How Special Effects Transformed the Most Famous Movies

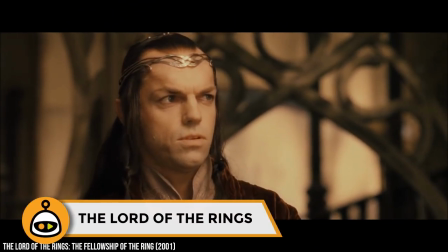(4:05)
The Lord of the Rings While the Lord of the Rings came out long after CGI was invented, it still changed CGI forever.
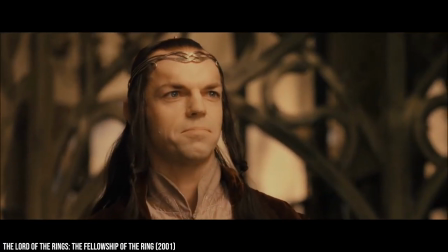(4:12)
The crew used a combination of CGI and practical effects to achieve one of the most breathtaking trilogies in film history.
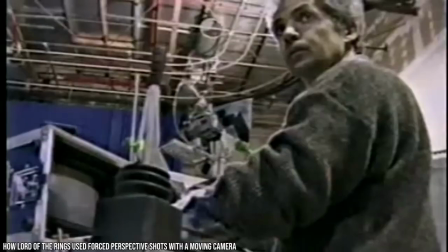(4:19)
In this fantasy series, the hobbits and dwarves are much smaller than humans, wizards, and elves.
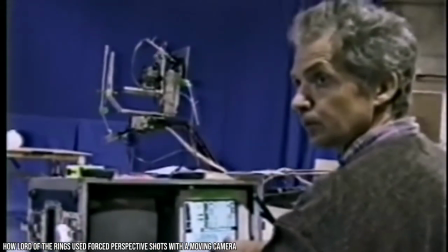(4:24)
To capture the height differences, they frequently used a method known as forced perspective.
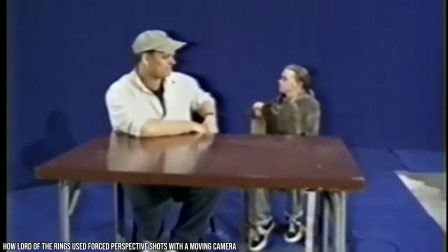(4:28)
The crew used extreme camera angles to make it look as though the hobbits and dwarves were much shorter than the other characters.
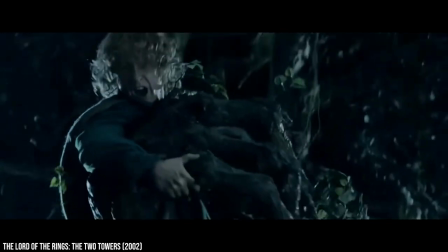(4:34)
In some cases, they also used stunt doubles. The most exciting part about the trilogy's special effects, however, can be owed to the character Gollum.
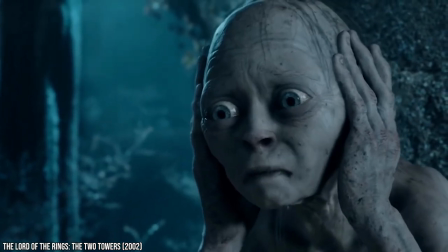(4:41)
To bring his character to life, the special effects crew created an entirely new form of technology.
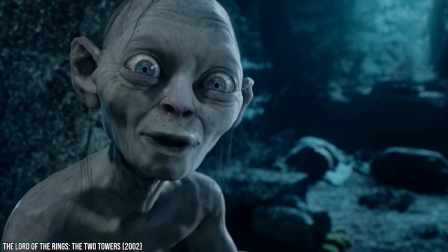(4:47)
With the help of Andy Serkis' expressive movements,
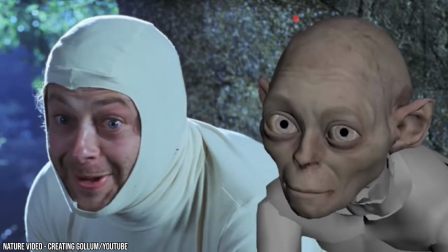(4:50)
they were able to use motion capture technology and special CGI animation to make Gollum look as real as any other character in the film.
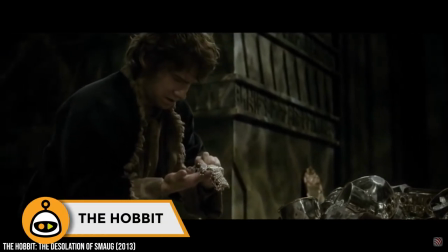(4:57)
The Hobbit The Hobbit trilogy was filmed a few years after The Lord of the Rings ended.
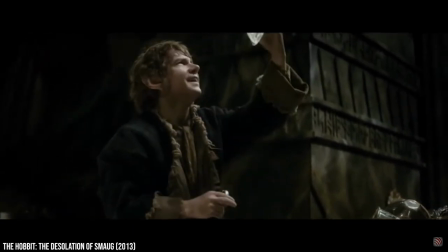(5:02)
However, by the time they began working on the film, technology had advanced considerably. As a result, the crew relied more heavily on CGI.
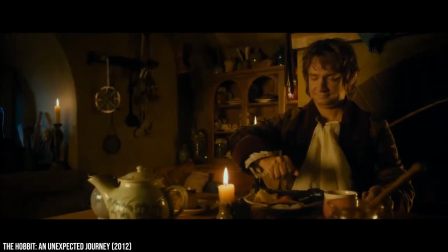(5:10)
Instead of using forced perspective like in The Lord of the Rings, actors who played characters of different sizes were filmed at separate times.
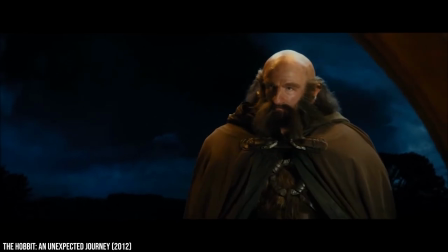(5:17)
For example, this method was used in the scene where Gandalf sits inside Bilbo's house with all the dwarves partying around him.
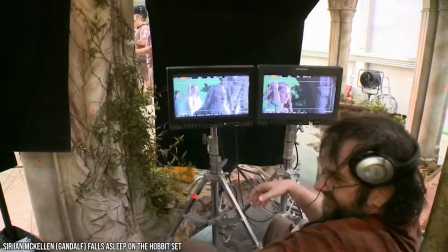(5:23)
Sadly, while all the dwarves and Bilbo were filmed at the same time, Ian McKellen, who played Gandalf, was filmed all alone.
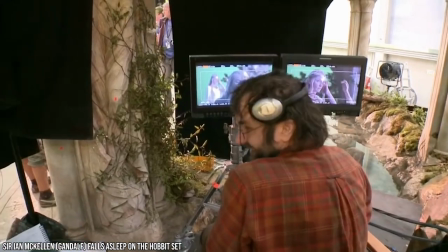(5:29)
Poor McKellen was so heartbroken that he couldn't act at the same time as the rest of the actors that he broke down on set.
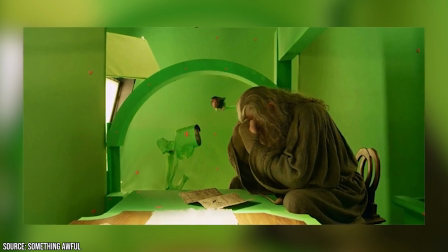(5:35)
While CGI can be a great way to add a new layer of realism to a movie, it isn't always best for everyone involved.
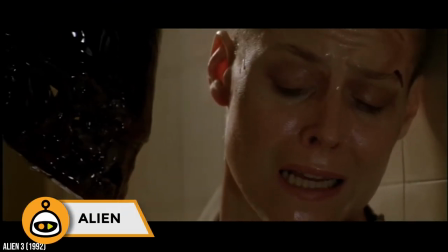(5:42)
Alien Perhaps one of the most iconic scenes in film history didn't use CGI at all.
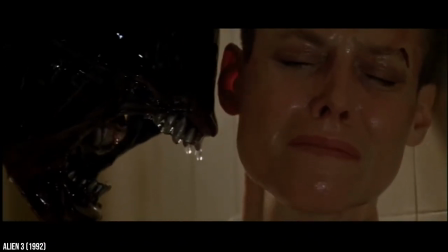(5:47)
The famous chest-bursting scene in the film Alien was done entirely through practical effects.
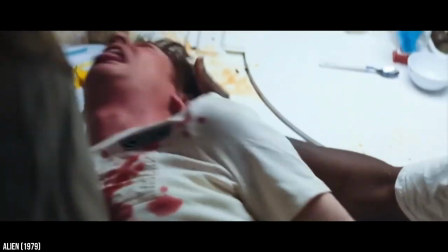(5:52)
The actor, John Hurt, had a hand puppet fixed to his chest.
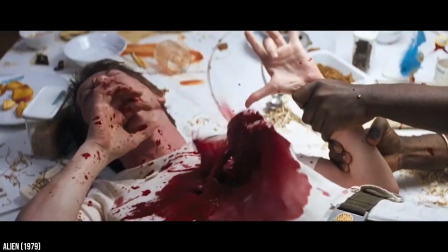(5:55)
The crew built a fake chest piece made of fiberglass to put under his shirt, and they also put plenty of tubes filled with fake blood.
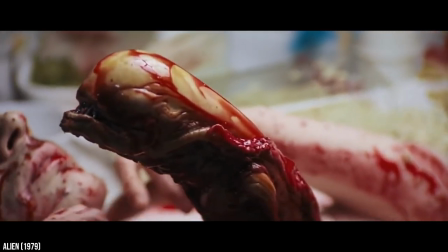(6:02)
The crew attached attached wires to the puppet so that after it exploded from the actor's chest, it could run across the table.
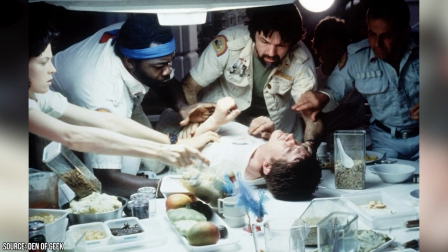(6:08)
The most exciting part? None of the other actors on set knew what to expect, which means their shocked and terrified reactions were completely real.
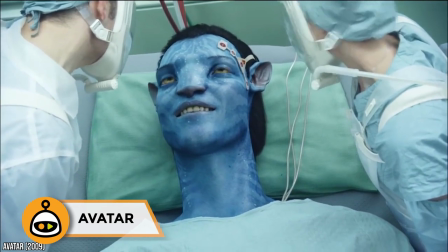(6:16)
Avatar The film Avatar relied heavily on CGI to make the film an immersive and wondrous experience.
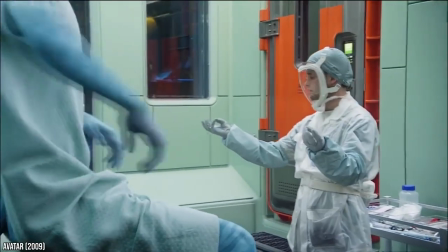(6:23)
The famous blue creatures were, of course, played by regular human actors. However, their appearance was devised entirely through CGI.
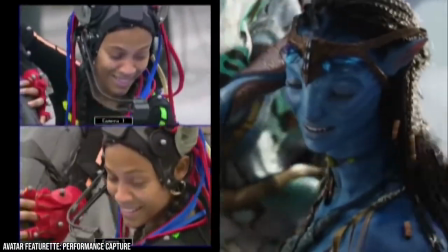(6:29)
This means the actors had to work in special motion-capture suits so the special effects crew could add all the CGI to the footage.
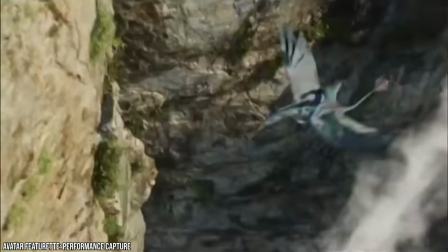(6:36)
Imagine acting in a weird suit all day long. That takes some serious dedication and acting skills.
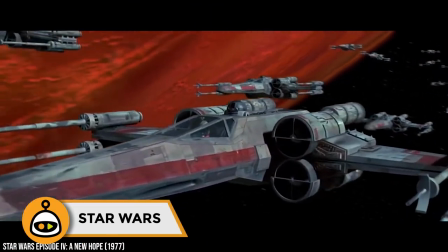(6:41)
Star Wars The original Star Wars trilogy had a massive effect on special effects in the film world.
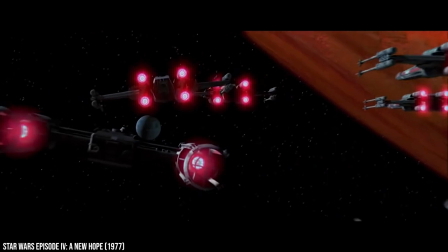(6:47)
The film Return of the Jedi used lots of CGI, but director George Lucas wasn't afraid of going back to classic special effects at times.
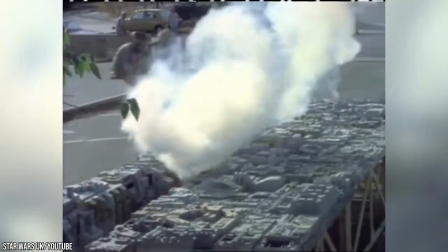(6:54)
At first, George Lucas wanted the explosion of the Death Star to be animated with CGI.
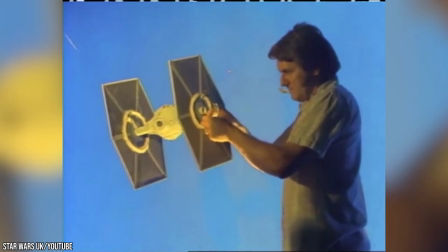(6:59)
However, after thinking about it for a while, he decided to use practical effects instead.
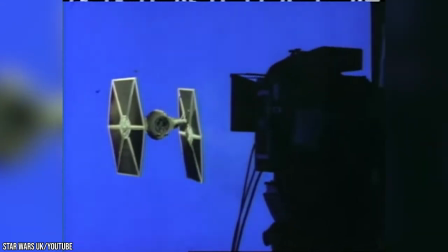(7:04)
The scene was filmed with a special motion-controlled camera. Above the camera was a box filled with black powder and titanium shavings.
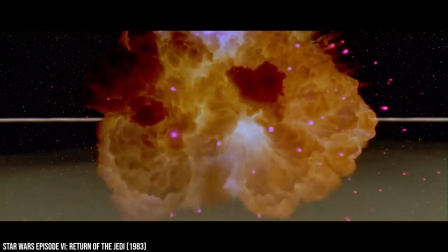(7:11)
A crew member set the mixture on fire and it exploded across the room, creating an amazing visual effect.
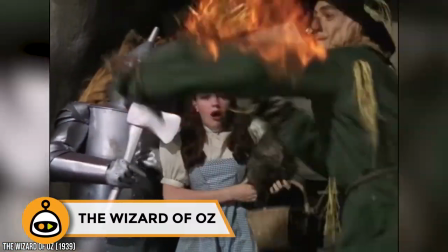(7:17)
The Wizard of Oz The Wizard of Oz was released in 1939, and the film was groundbreaking for countless reasons.
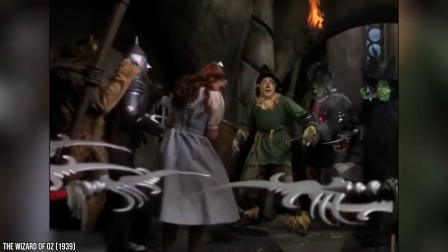(7:24)
The biggest reason the film became so famous is because it was the first movie ever released in Technicolor.
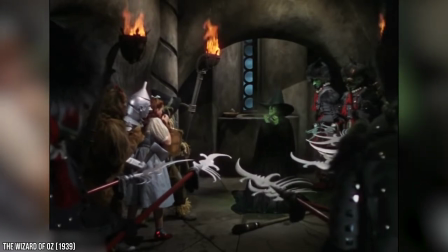(7:29)
However, it also used some incredible special effects.
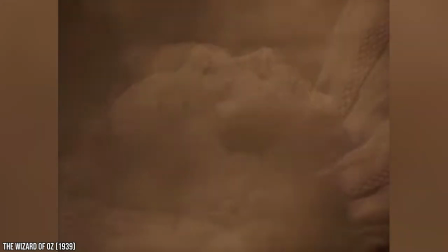(7:32)
Even though CGI hadn't been invented yet, the technical crew spent tons of time producing a world that audiences would never forget.
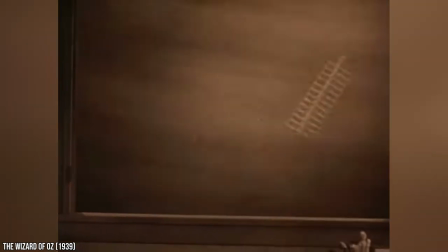(7:38)
The iconic tornado scene was comprised of two parts. While part of the footage was filmed from real tornadoes, the close-up shots were done with a very creative special effect.
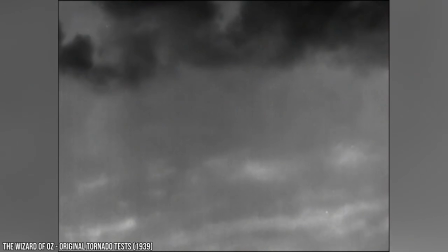(7:47)
The crew filled a silk stocking with sand that was hung over a model of Dorothy's farm.
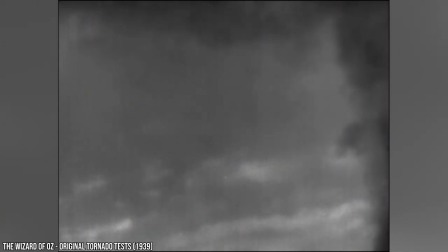(7:52)
A miniature fan was pointed towards the tornado so that it twisted around and resembled the real-life natural phenomenon.
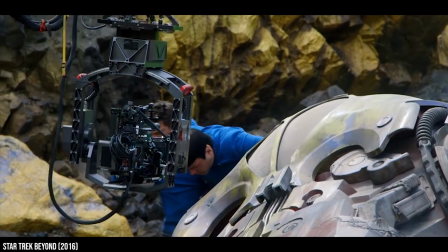(7:59)
As you can see, film crews can create amazing effects through a variety of creative ways.
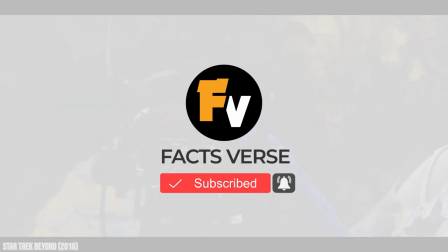(8:04)
Do you prefer practical special effects or effects made with CGI? Let us know in the comments below and don't forget to subscribe to Facts Verse for more videos!